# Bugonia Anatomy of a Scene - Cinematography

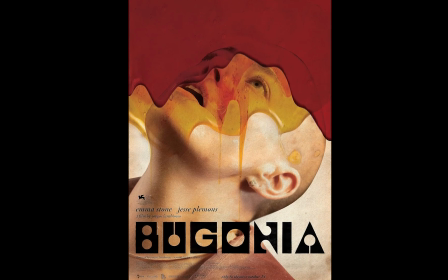For my Anatomy of a Scene project, I'll be discussing Bugonia, a film by Yorgos Lanthimos and cinematographer Robbie Ryan.
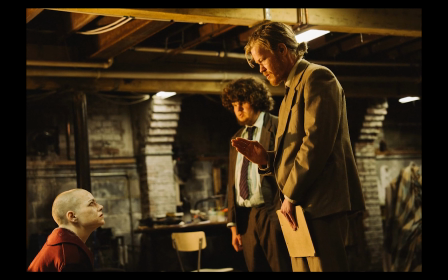For context, Bugonia is a story about this CEO woman who gets
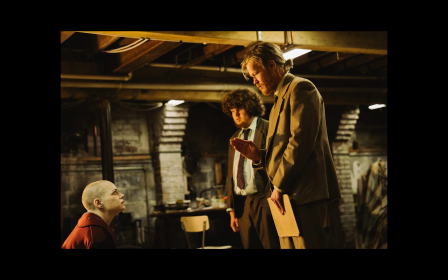kidnapped by this crazy guy and his cousin because they think that she is an alien.
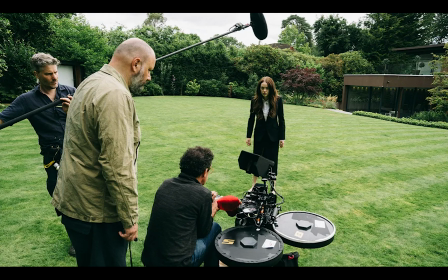I'll be discussing the scene in which they chase her down and kidnap her.
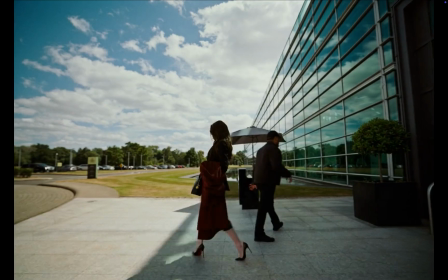The scene starts off with a low shot, and then we're tracking Emma Stone's character, the CEO.
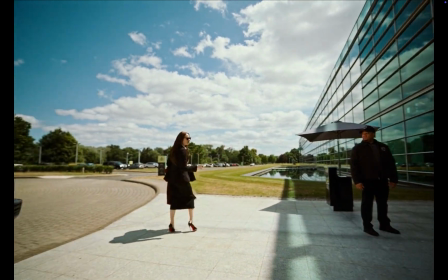These angles are used to showcase how at this point she is in a position of power.
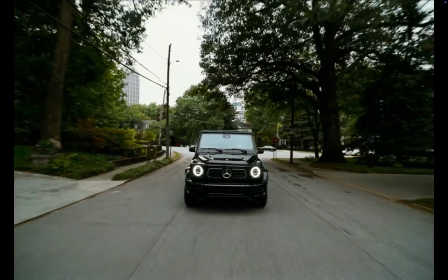I think her red jacket stands out against the rest of this scene, making her a point of interest for the shot.
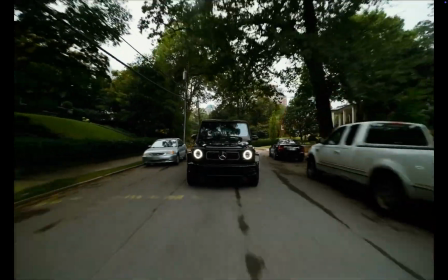Something I thought was interesting about this car scene is something that the cinematographer Robbie
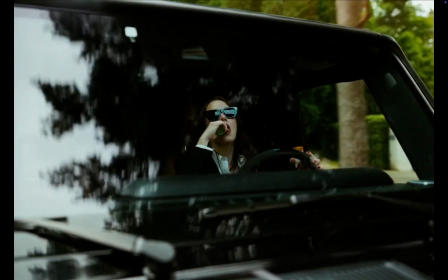Ryan said about how when she's inside and they have the rig on the outside, you can see actually a reflection of a light that they put up on the ceiling of a car in her sunglasses.
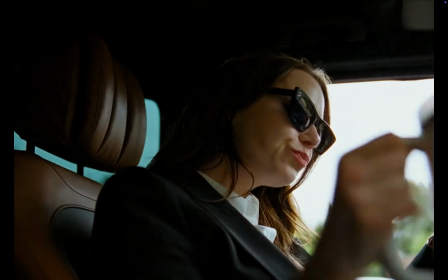And they could have chosen to just use a scene where they're filming on the inside of the car, but they use both, I think,
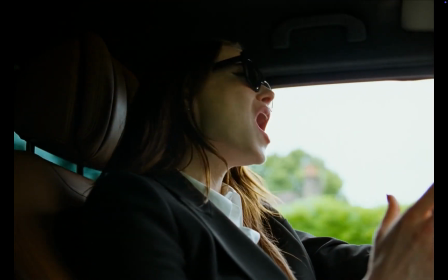to have a part where we're at still a distance from this character that we don't fully understand.
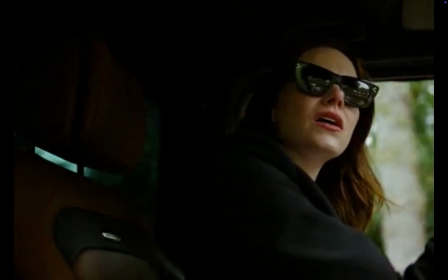Now we see the kidnappers hiding in the bushes here, very nicely framed by each of these patches of vibrantly green foliage.
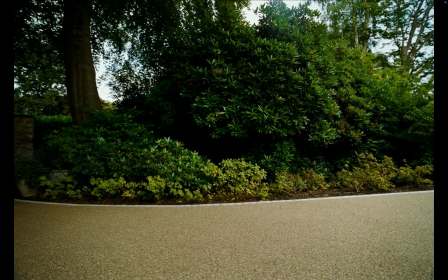Something that I love about this scene is just how intensely green it is.
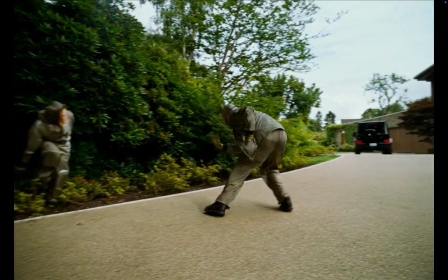Green being a representation in film of corruption, jealousy, danger, and the unnatural.
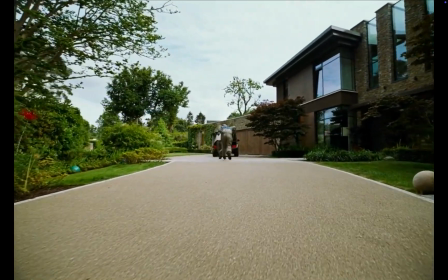The camera tracks over as the kidnappers move to the car.
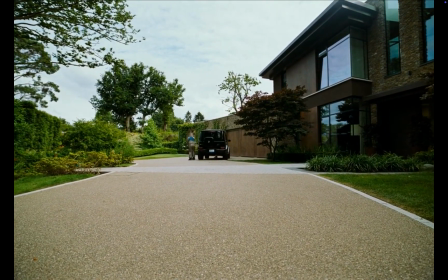Yorgos's mantra is that if a character is moving, the camera should be moving along with them, so you'll see that is a pattern throughout the scene.
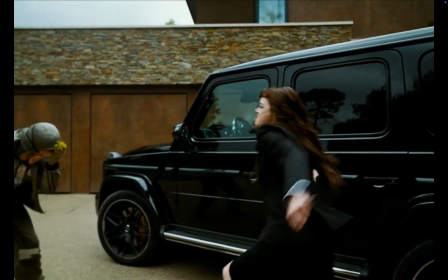The distance between us and the characters here creates this unexpected moment.
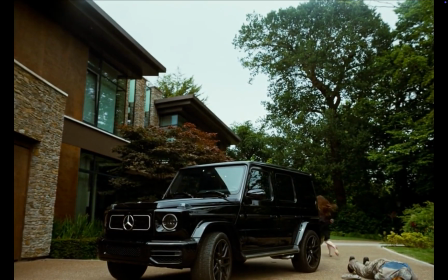For a second, we think that it's over and done with in a matter of seconds.
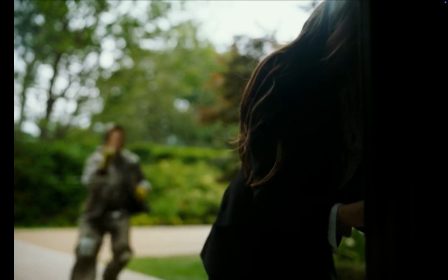But then obviously we see here that she's fighting back pretty successfully.
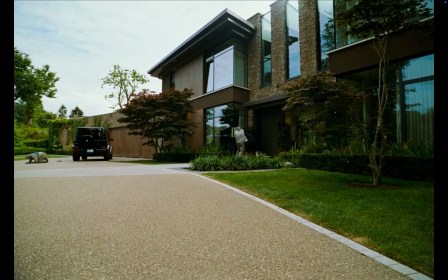This backlit shot where she's framed by the door, the kidnapper behind her, gives us a little bit of hope before it is ripped away and we're all the way back to where we started.
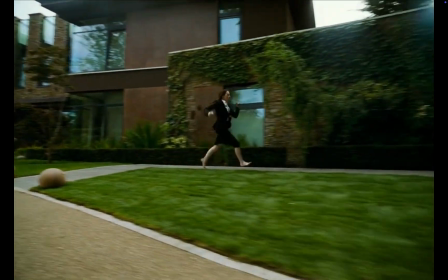And then the camera moves with her as she runs to the other side of the house, and suddenly we're on the inside.
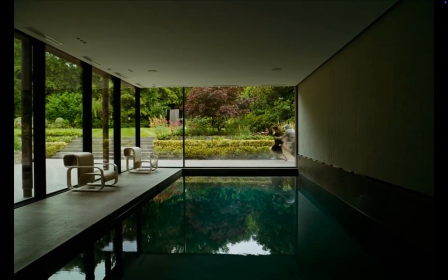And we're on the inside because something is being hidden from us in this scene. Yorgos does this to create a kind of unexpectedness
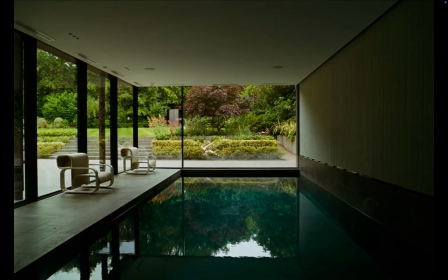when the next scene turn comes along, making it a lot more shocking. Something happens right around here that we don't see. We could have seen if they decided to do an insert shot right when the action is happening, or even a close-up,
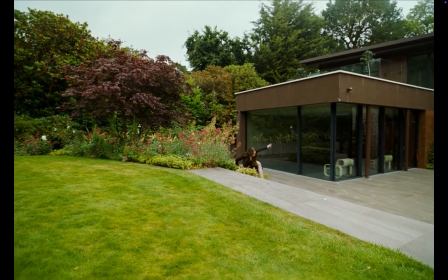but we're stuck here in the house watching from far away, which I thought was a very interesting and impactful choice.
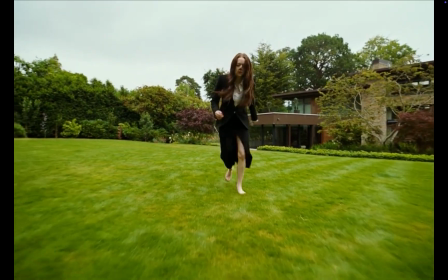Especially when it's revealed here as she's walking that there was a syringe stabbed into her,
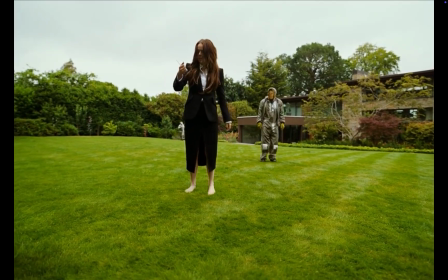and we have another low-angle classic Yorgos shot before she topples over.